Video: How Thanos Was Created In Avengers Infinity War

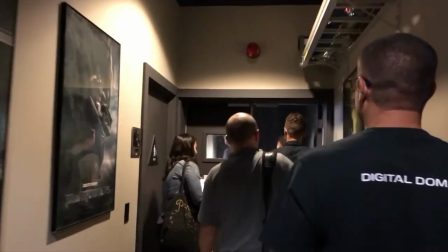I recently had the chance to take a tour of Digital Domain, a visual effects house founded by people like James Cameron and Stan Winston.
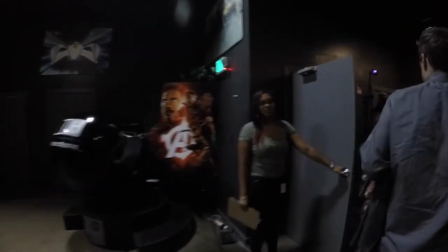Along with Weta in New Zealand, they were responsible for creating Thanos in Avengers Infinity War.
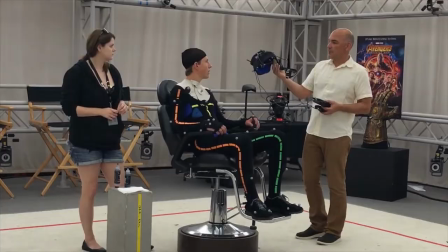The team showed us a ton of their motion capture equipment including these suits and this helmet camera used to capture the facial performance of actor Josh Brolin.
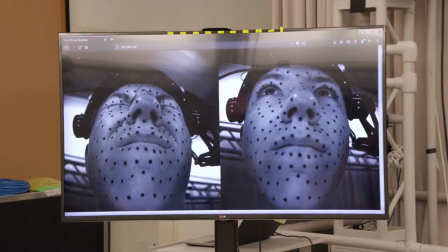You've probably seen actors with dots drawn on their face during production,
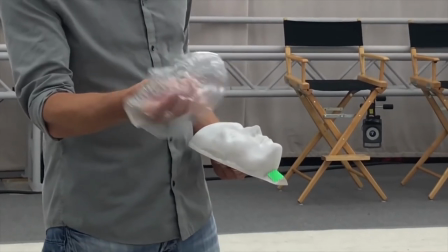and our guides explained how they'd make a mask of the person's face, cut out holes in it, and use that to repaint the marks on them each day to save time.
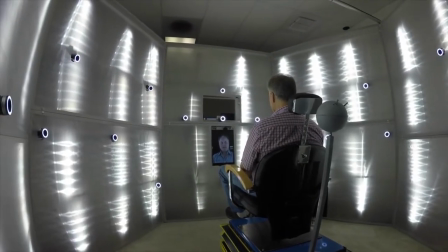We got a look at what's called a FACS booth, FACS, which stands for Facial Action Coding System.
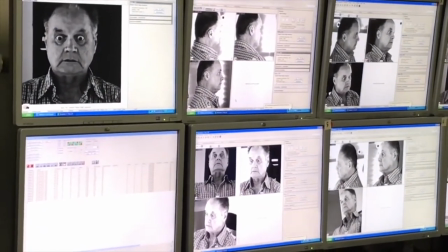It's basically a room with lights and about 60 cameras set up for the sole purpose of capturing and logging a performer's facial movements.
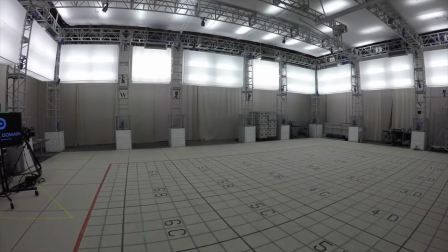Later, we were taken into what's called a volume, basically a huge empty room with its own set of cameras all around it.
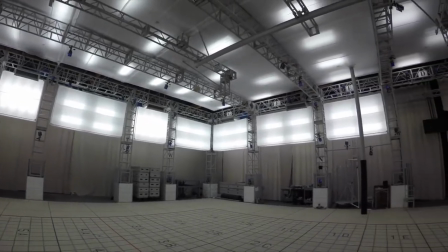Rooms like these are where movies like Avatar and Ready Player One were filmed. Instead of being shot in a motion capture volume,
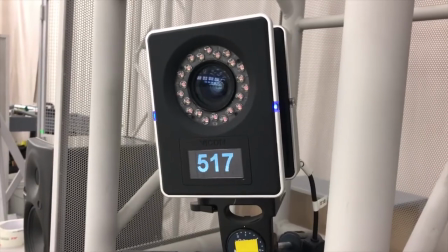the production team for Infinity War spread small cameras like these throughout the actual sets and attached motion capture equipment to the film camera,
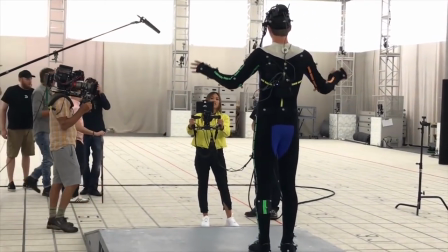allowing the visual effects team to see what Roland looked like in the moment with a rudimentary version of Thanos over the
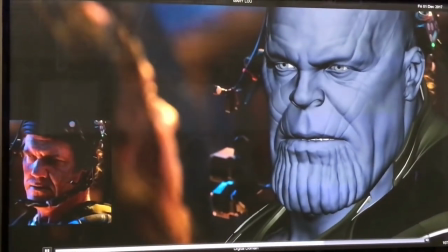top of him.
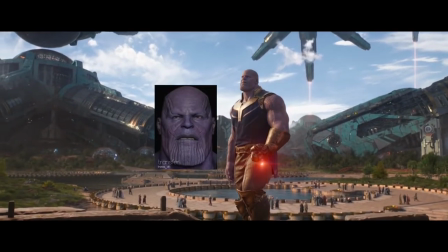That way the camera operators could frame the shots properly for what was supposed to be an 8-foot character, and then those small cameras were all digitally removed from the final movie.
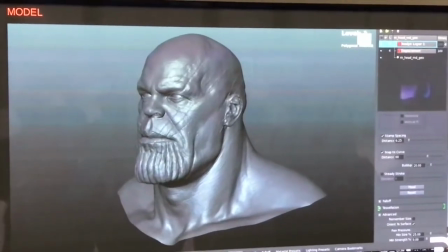To create Thanos, the team began with this character model.
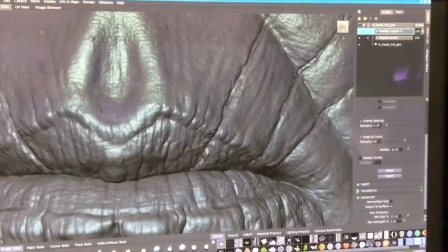By hand, artists went in and added tons of details to his face, all of the contours and wrinkles you see in the final version.
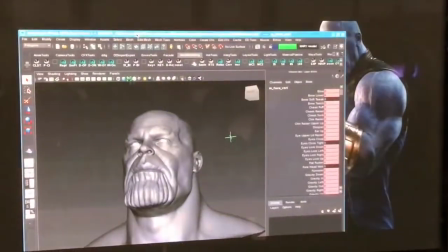Taking Brolin's facial movements from the fax booth we saw before,
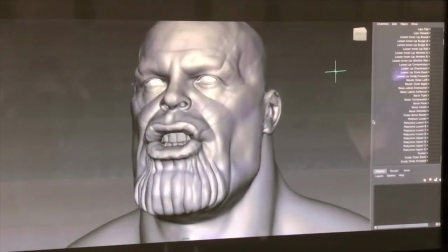the modeling artists will go into every shape Thanos' face could possibly make and correct or enhance those shapes.
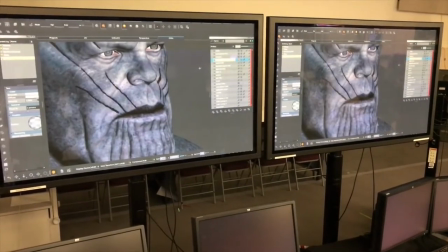They'd apply texturing elements, freckles, imperfections, all sorts of aspects to add a level of reality to the character,
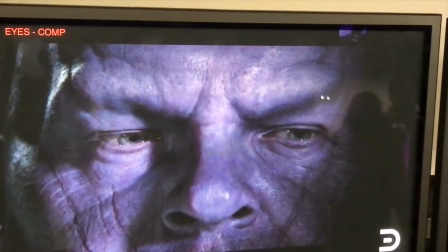and they'd really concentrate on making sure his eye movements came through. This is one of the first tests Digital Domain sent to Marvel to prove that they were on the right track.
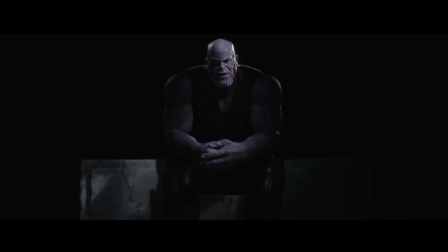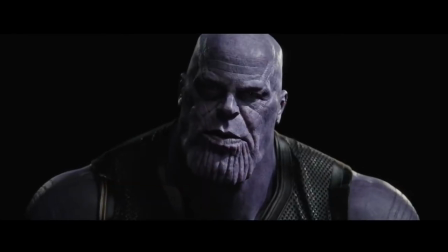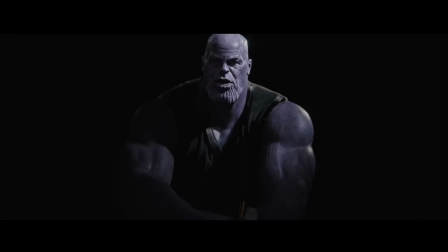For each shot, animation director Phil Kramer would look at Brolin's helmet performance, which you can see on the far right side of the screen,
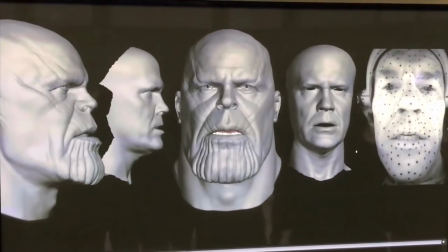and a high-resolution mask created with machine learning algorithms, which you can see second from the right.
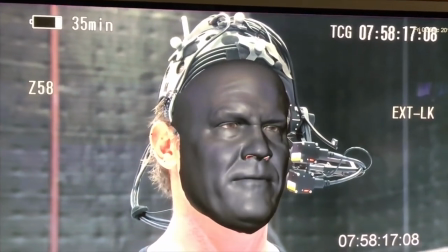He and his team would retarget that performance onto Thanos, copying all of the details onto the model while keeping the essence of Brolin's performance intact.
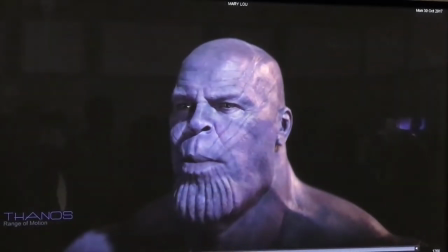That made it easier to watch and easier for directors Anthony and Joe Rousseau to make decisions without the distracting apparatus around the character's head.
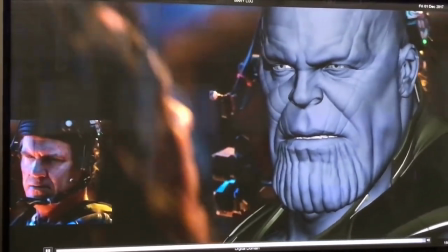Here you can see what Brolin looked like through monitors on the set, complete with a visible helmet cam and a low resolution version of Thanos' face.
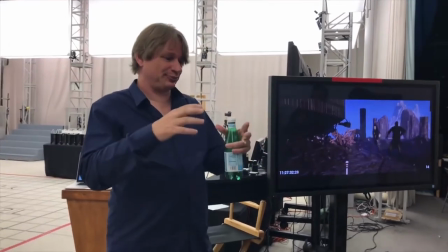Digital Domain used video game rendering to create a high-end look of the character that's much closer to the final version.
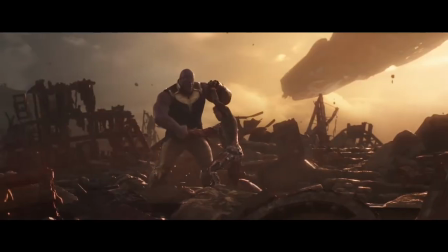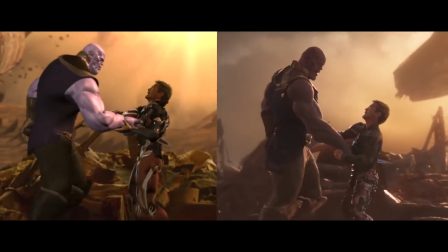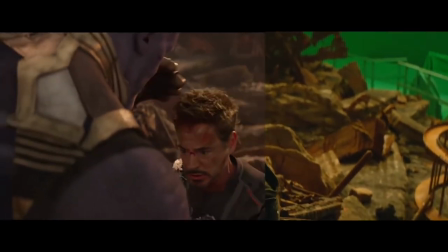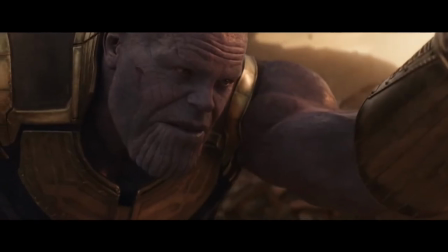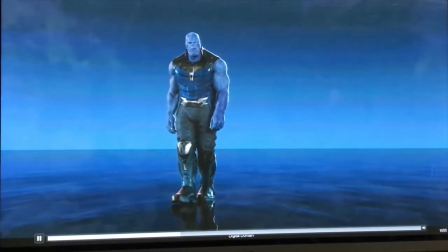At the end of the movie, when Thanos has triumphed and he encounters a young Gamora once again,
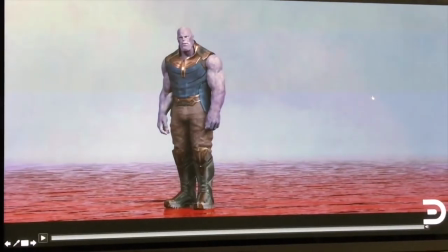one of the early ideas was to have him walking on a river of blood, intended to represent the blood of his victims.
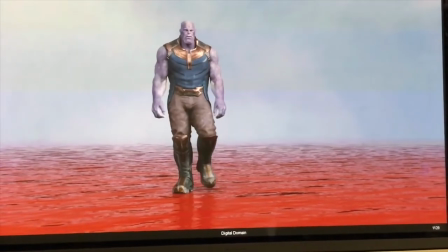Visual effects supervisor Dan DeLue told us that, quote, "...got a bit dark," end quote.
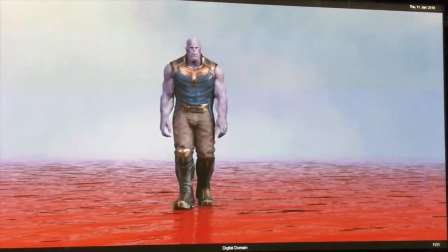So they explored other options and ultimately came upon what we see in the final version. I sat down with DeLue and Digital Domain's Kelly Port for a quick interview. Hey, guys. Hey. How did you decide how much of Josh Brolin you wanted to see in Thanos? What was that process like for you?